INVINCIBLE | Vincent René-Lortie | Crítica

Invencible, Invincible en francés, es el corto nominado al Oscar de Vincent René Lothiér, un director y guionista de Quebec que retrata con delicadeza la historia de Marc-Antoine Bernier, un homenaje al legado de su amigo de la infancia que explora la inquietud y el trasfondo de su tragedia acontecida en 2008.
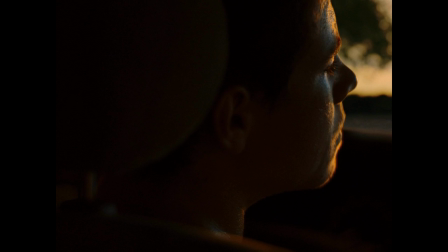Inspirada en una historia real, Invencible aborda las últimas 48 horas de la vida de Marc,
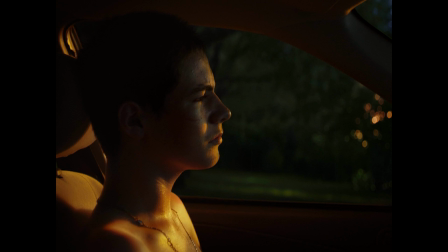un joven de 14 años que se enfrenta a su urgente necesidad de libertad tras huir del centro de menores donde estaba internado.
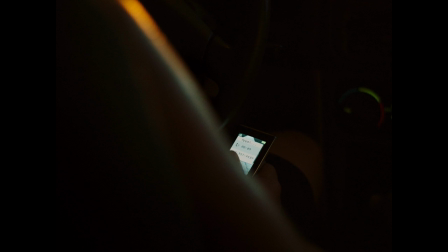Desde la primera secuencia en el coche, su ansiedad y desesperación parecen a punto de explotar por una llamada telefónica,
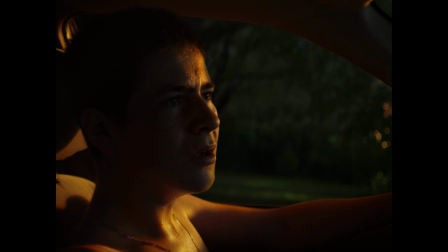tranquila, pero emocionalmente cargada de su madre, que dictará el resultado fatal del camino de Marc y todo lo que le ha llevado hasta allí.
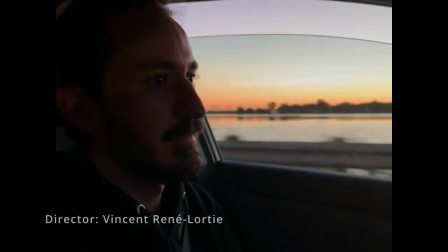El director utiliza el recurso de bookending, es decir,
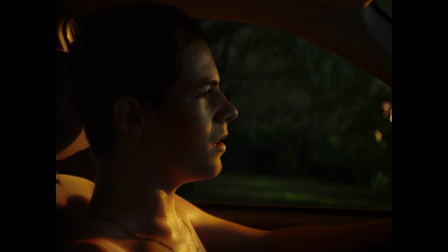cuando las escenas iniciales y finales de una película se complementan y que normalmente suelen coincidir con el clímax del que hablaremos más adelante.
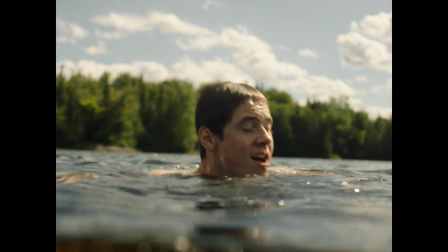A modo de flashback, vemos a Marc disfrutar de las últimas horas de su permiso en un lago acompañado de su hermana pequeña Justine,
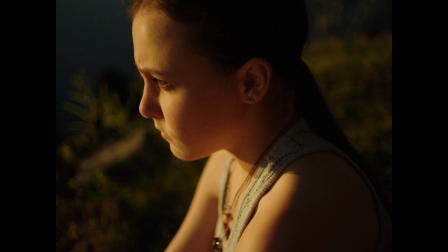quizás la única con la que puede sentirse él mismo, con la que tiene un vínculo muy cercano.
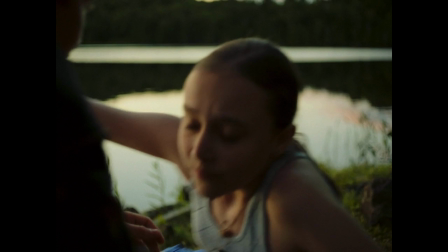Justine siente admiración por su hermano hasta el punto de considerarlo invencible.
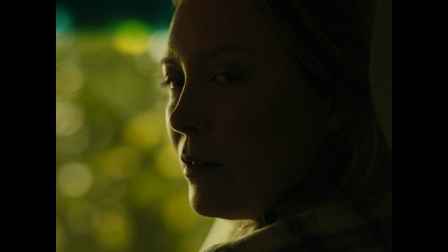Los padres de Marc intentan ser comprensivos con su hijo para que pueda tener mejores oportunidades,
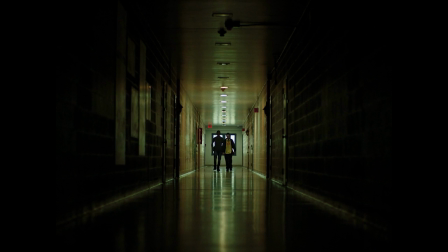pero esto parece ser insuficiente para Marc, ya que está obligado a volver al centro de menores que tanto repudia.
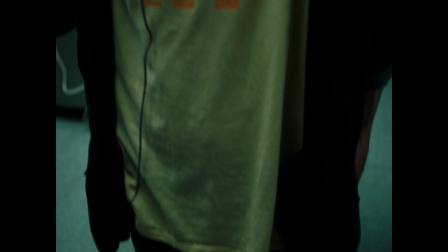Prácticamente no sabemos nada sobre las razones precisas que llevaron a Marc a ser ingresado en el centro de menores, así que intencionadamente se evita emitir juicios.
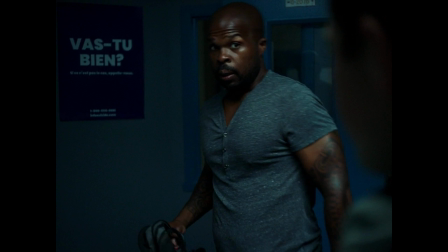Cuando Marc ingresa en el centro, su actitud cambia por completo, parece un animal enjaulado rodeado de figuras autoritarias.
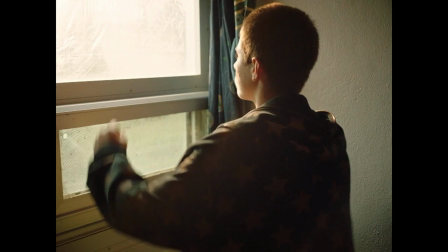Es llevado al límite tanto por sus propias elecciones como por las presiones externas, ya sean percibidas o reales.
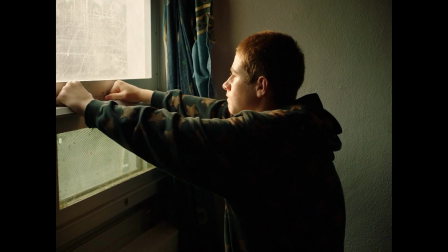Su estado continuo de agitación, impregnado por su necesidad de libertad, le impide ser receptivo a cualquier autoridad.
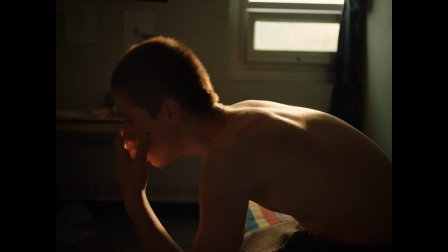El corto tiene un ritmo con una aparente calma tensa,
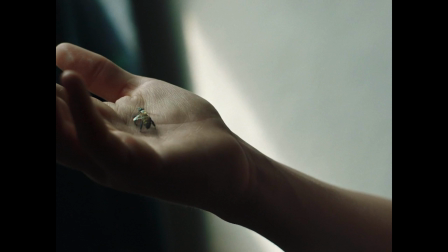presentándose con una subyacente y constante sensación de inquietud tormentosa, solo atenuada por breves momentos de tranquilidad.
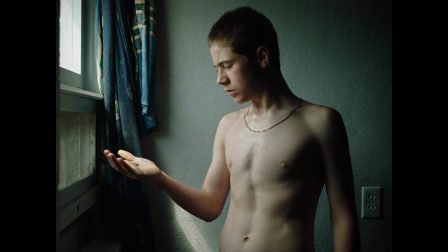Con un estilo visualmente lírico y un formato 4/3, los encuadres cerrados enfatizan el reducido espacio para respirar del protagonista.
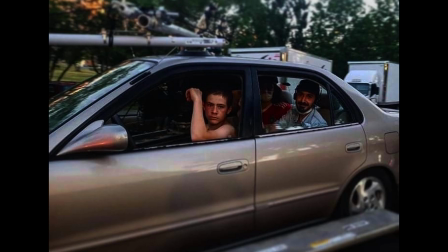La cámara pegada al rostro del actor Léo-Kim Beaumier-Lépine reflejan una poderosa actuación que remarca el peso, dolor y resiliencia del protagonista.
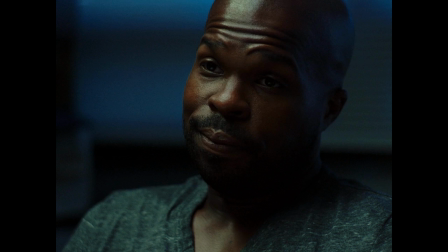Cuando Marc está cerca de personas mayores, su rostro se endurece y parece más mayor de lo que realmente es, sobre todo en su continuo desafío con su tutor.
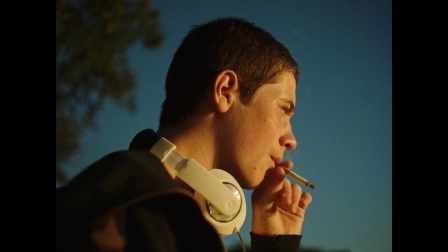Oublie tes privilèges. Oublie tes sorties.
En cuanto a la importancia de la paleta de colores, reflejan directamente las emociones de Marc.
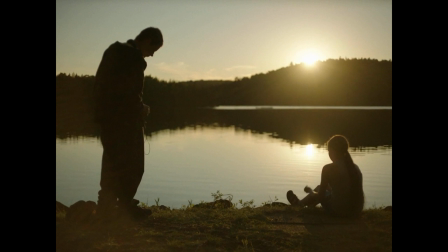Cuando estaba fuera del centro juvenil, se enfatizan los tonos cálidos y reconfortantes del verano en Montreal,
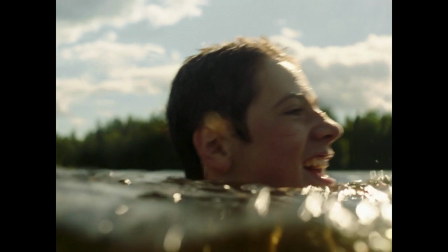pero cuando se encuentra dentro, se utilizan colores más oscuros y fríos.
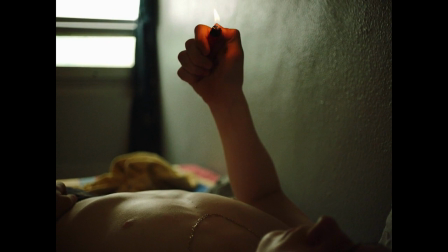Al igual que con el sonido, fuera suenan amplificados, y dentro del centro juvenil los silencios pretenden ser ensordecedores.
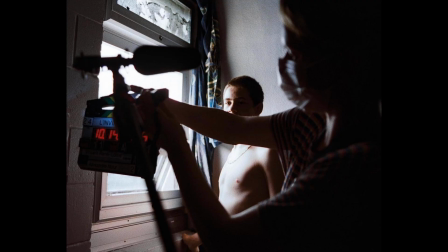El propio póster de Invencible epitomiza el cortometraje, con la representación en forma de carta del agua y el fuego,
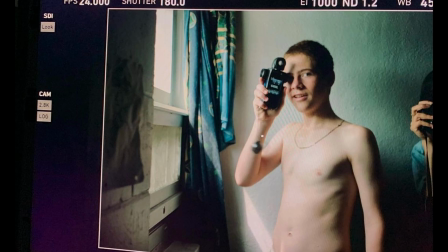los extremos que representan el sentimiento invencible de Marc, llevado al límite, a ir más allá,
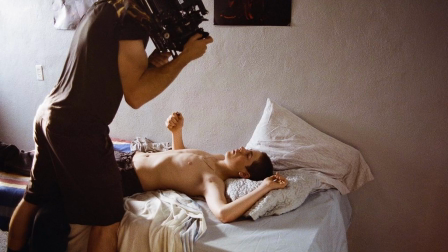incluso arriesgando su propia vida.
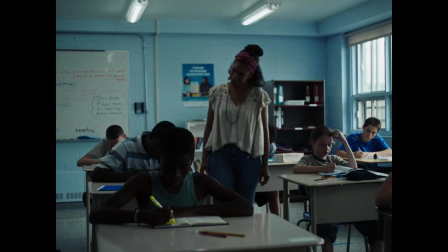Huyendo de los estereotipos cinematográficos, tanto el supervisor como los profesores del centro tratan de sacar lo mejor de Marc, aunque el mayor escollo sigue siendo el mismo.
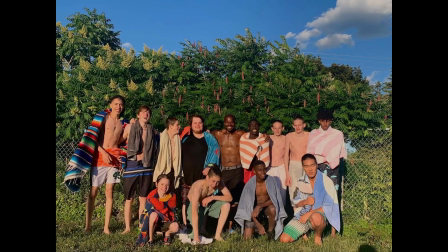Sin duda, la falta de un diagnóstico eficaz en la salud mental en adolescentes era una de las deficiencias que acarreaban estas instituciones,
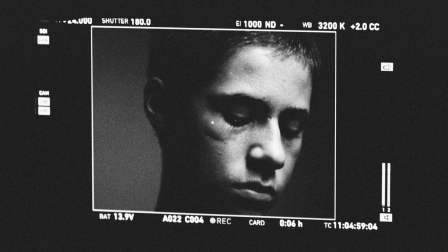que no advirtieron la baja autoestima que padecía Marc.
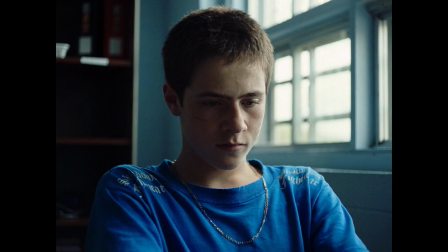Pese a todo, este flashback nos permitirá descubrir parte de su sensibilidad y complejidad a través de un poema,
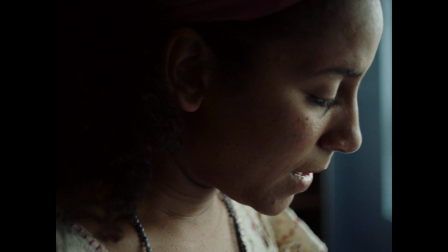donde se manifiesta su inmensa soledad y el miedo que tiene por su propio futuro.
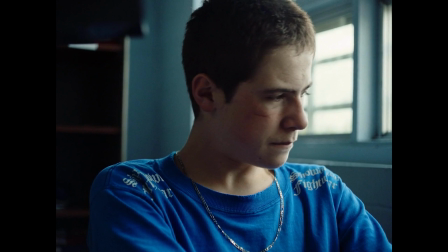On dit souvent que derrière mes yeux fermés se cachent les larmes des matins austères.